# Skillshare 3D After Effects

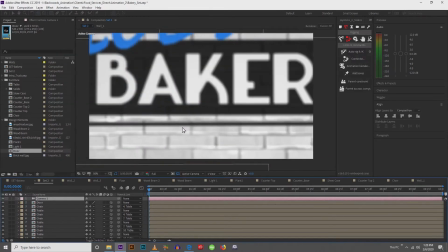Now if we go up to 200, you can see what's happening here.
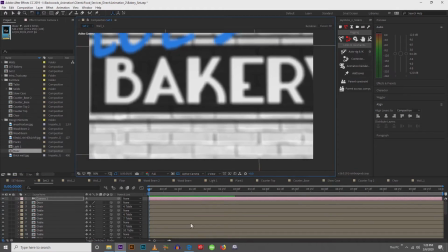It's like really flat.
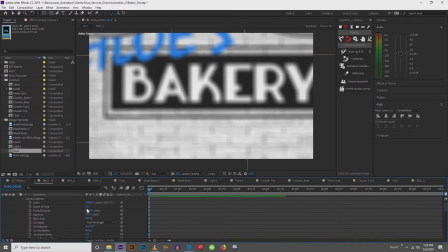I think now I'm going to turn this depth of field off for a second.
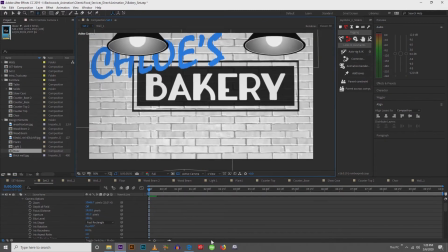So let's see how far out we can zoom
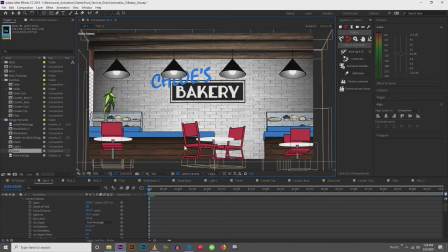and see what's happening. Yeah, it's really interesting.
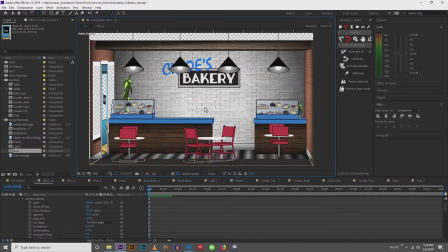Definitely not what I want to do, because it makes it feel like a very small set, doesn't it?
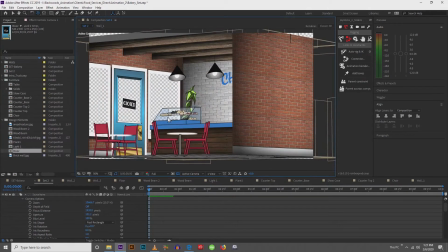All right, this might be good for like a landscape or something of that nature. I honestly have no idea. So I'm gonna go for something probably towards the smaller end, just because my set is so small.
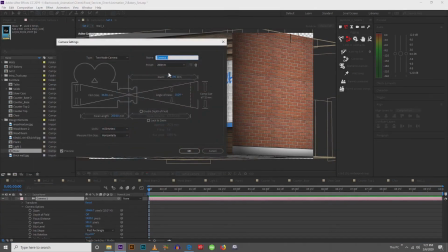So I'll go layer, camera settings, and I'll do 24 millimeters.
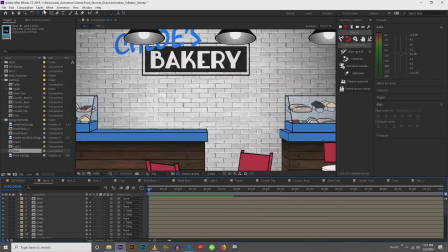Actually, so I don't have to zoom in all the time, I'm just gonna create a new one. New camera, 24.
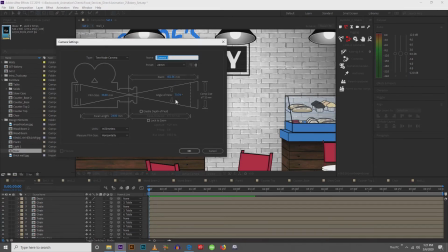Another thing to note, I'm gonna turn on my depth of field.
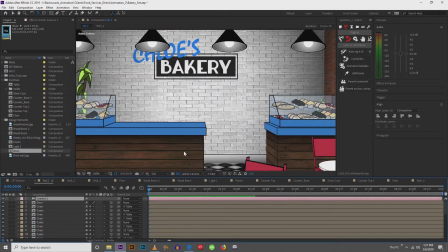And what your depth of field does is it creates a focal point that your camera looks at,
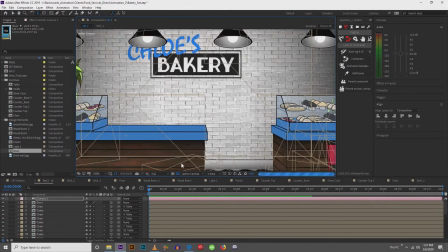and it says this is the point of which total focus is gonna be.
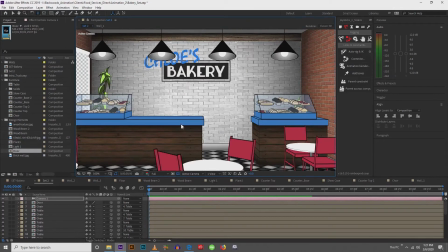Everything else is kind of gonna fade off. Okay, so if I pick an object like, well, here, let me zoom out. Let me zoom out a bit.
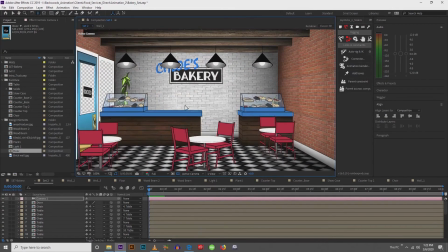So if I pick an object like the back wall,
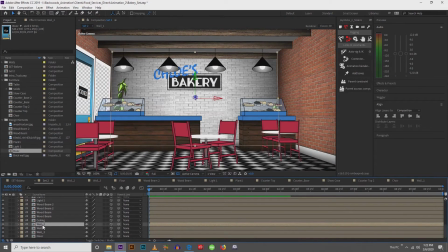which is wall 2, so if I go wall 2 and then I come up, hold control and click my camera, when I right click,
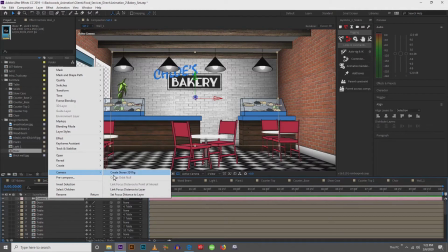what I can do is I'll go to camera and I can either set the focus to that distance, which is kind of like a one-time shot, or I can link the focus to that distance,
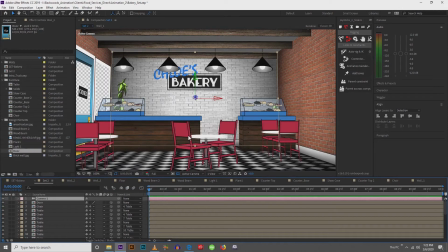which means that no matter where I put my camera, it's always going to stay focused on that.
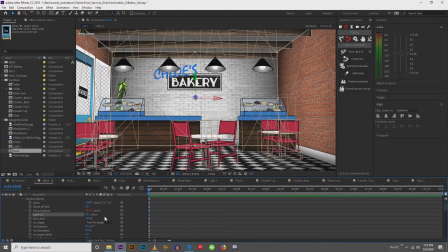And if I come into my camera options and I push this way up, you can see things are starting to blur out.
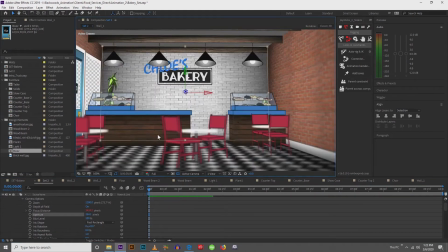This gives that more kind of like miniature set feel, I guess you could say, or more of that artsy feel to where there's a very close focal point.
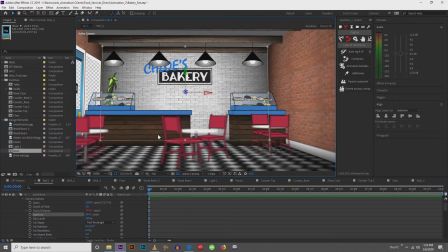This is a really cool thing to do. It's not always going to work, and it's not always going to be something that you want to do. Typically with long shots like this one, where it's across the room, you don't have so much of an extreme aperture.
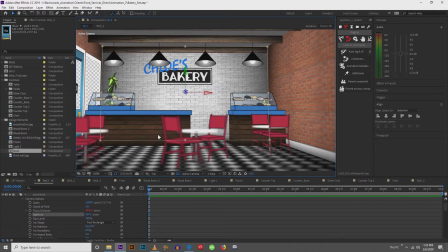But if you get closer to a subject, like you're doing just somebody's face, then you would have a really tight focal distance or focal point with a very high aperture. That's usually how that works.
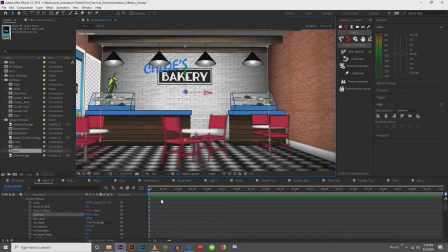So that is about the extent of my knowledge.
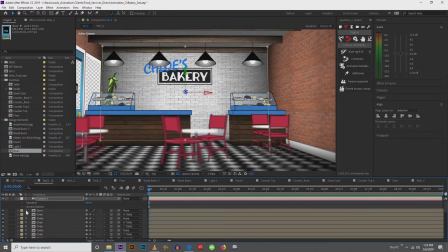I'll get into more about animating cameras later on, but this is just picking a camera for your set and for your camera shot. Another thing to note is you can duplicate cameras and you can change them around.
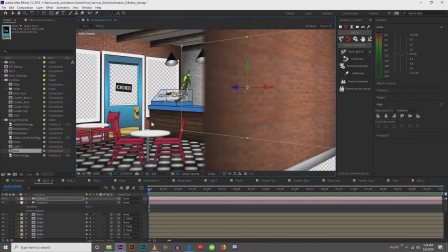So now I'm on camera 2, I can move it over here and say that this is now my shot.
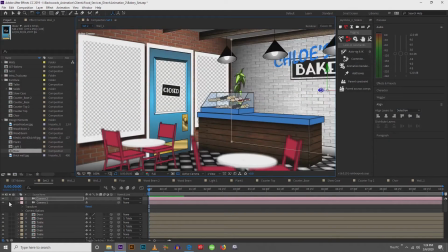Okay, and so I'm creating different cameras, and if I turn it off, it goes back to camera 1.